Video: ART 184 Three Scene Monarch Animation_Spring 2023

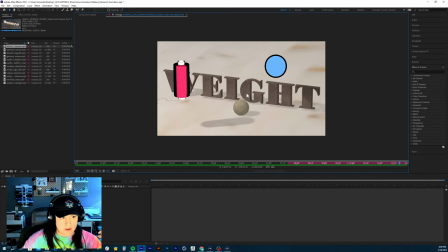[8:07]
So you could, in order to have that rotate, if you offset the
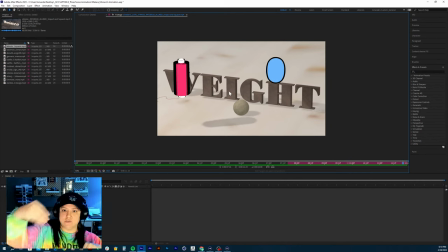[8:15]
keyframes of the Y position with the movement of the X position, like it doesn't really start moving forward until the ball's kind of on the last bounce.
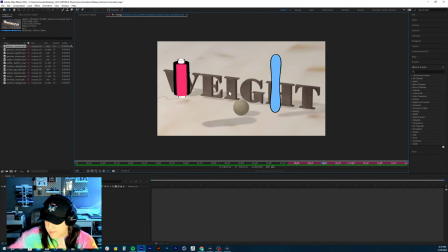[8:25]
And then you add that X keyframe and then keyframe it out along with the roll, like match up the roll and the X keyframes. And you'll have like a longer roll on there, like it's slowly rolling. Just make sure that rotation is not really fast, right?
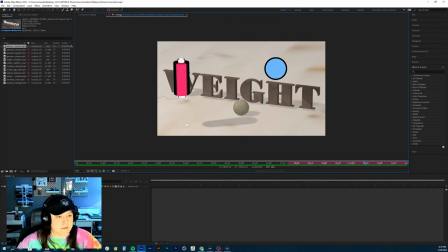[8:43]
You want it kind of a slower rotation because it is a heavy ball.
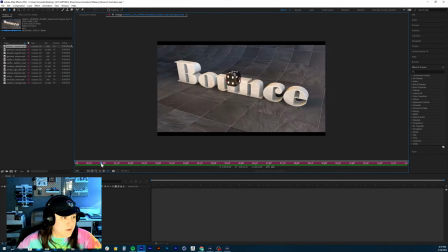[8:48]
But other than that, really good start on this. I'm super into your play with textures.
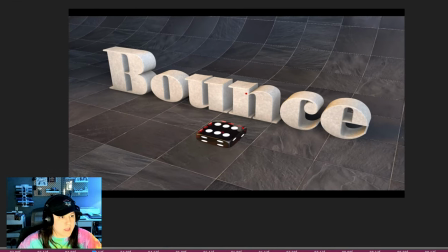[8:58]
There's no shadow on your lights. They're not casting a shadow. If there were a shadow, when the dye is going up, right? Or whatever that is that I drew,
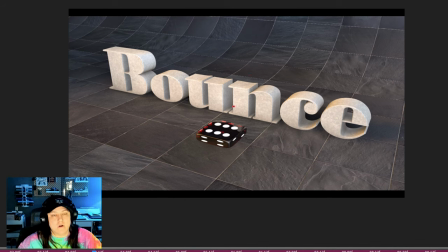[9:12]
it would cast kind of a red light and the shadow on the text, but I'm not actually seeing that when I play it.
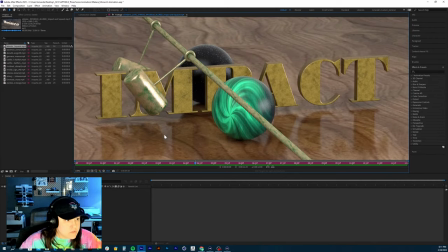[9:20]
Let me zoom in here. Yeah, so you would see that. So you got to add shadows on your light, right?
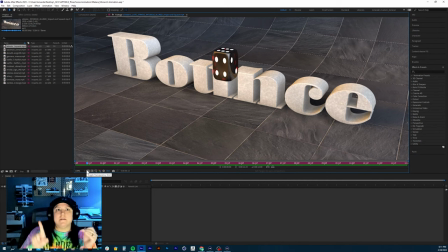[9:26]
And so when you click on the light in Cinema 4D, it's under, there should be a shadow tab in the panel down at the bottom right. And in there, you just select soft shadow maps.
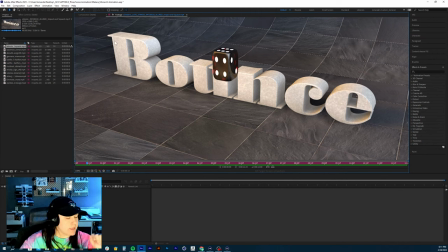[9:44]
And that should just be fine. And just do it for both of the lights. Other than that, awesome, awesome start there.
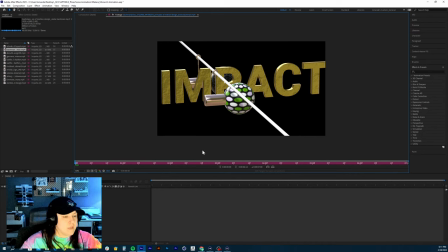[9:50]
All right, and we have Asia. Let's go back here. First thing I notice, Asia, is we want to add a floor on here, right? And some lights in here as well. So you're going to want to do that at some point.
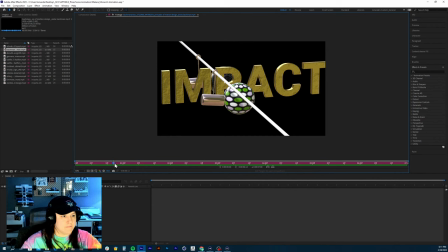[10:06]
Ooh, that ball goes so fast. In fact, it does not go anywhere. It just disappears. So I'm going to need you to animate the ball on. But the swing's nice and it settles down.
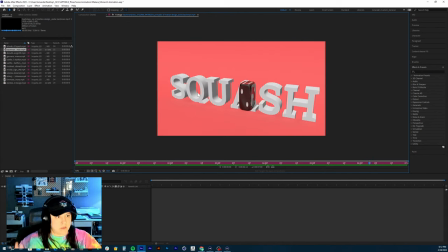[10:20]
I would even add an extra sway to that swing on the like lighter hammer impact so that
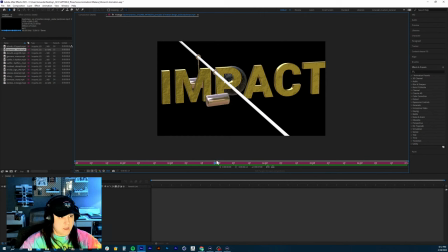[10:33]
it doesn't kind of abruptly stop right there. I would add about two more settling swings in there. And then let's look at that heavy one in the back. I would almost, because it almost looks like it does barely hits this.
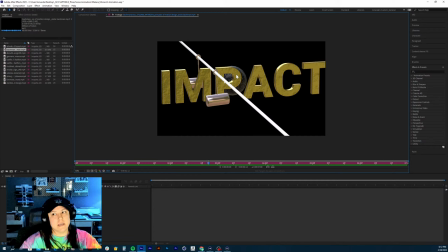[10:51]
So I would, in order to kind of give the illusion that it's hitting a real heavy object, you want to just move this just slightly further out. Like you want to add a little bit more to the position, because right now it's such a subtle movement forward that it looks like it almost doesn't hit it.
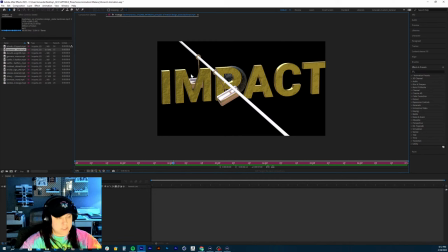[11:11]
And then this is what's not selling it, is you have to have a real heavy bounce off of that ball. I would rewatch that section of the lesson that we did, and you'll see how the curve should look like inside the F curve of that specific rotation of the hammer,
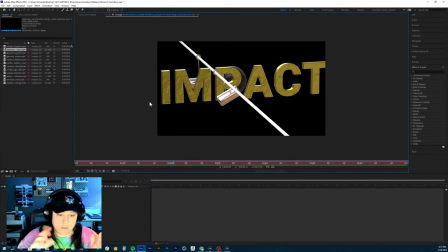[11:29]
because it should initially be a bounce. When it hits that heavy ball, it bounces off that heavy ball and then goes into the swing to settle. And then just, I would move this ball just slightly forward more.
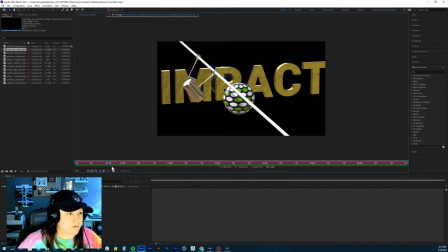[11:44]
Oh, and then same here, floor. Or I'm sorry, I said that on that one already.
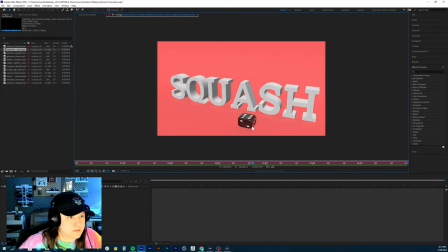[11:49]
The squash looks good. You need to turn on, there's no lights in your scene, first of all. So you need to add lights in there.
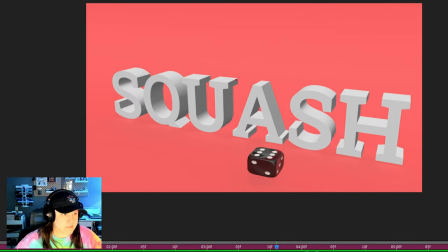[11:59]
And then I would take this gap in between here and maybe tighten it up a little bit by, you have to essentially turn these each into their own separate objects, these letters.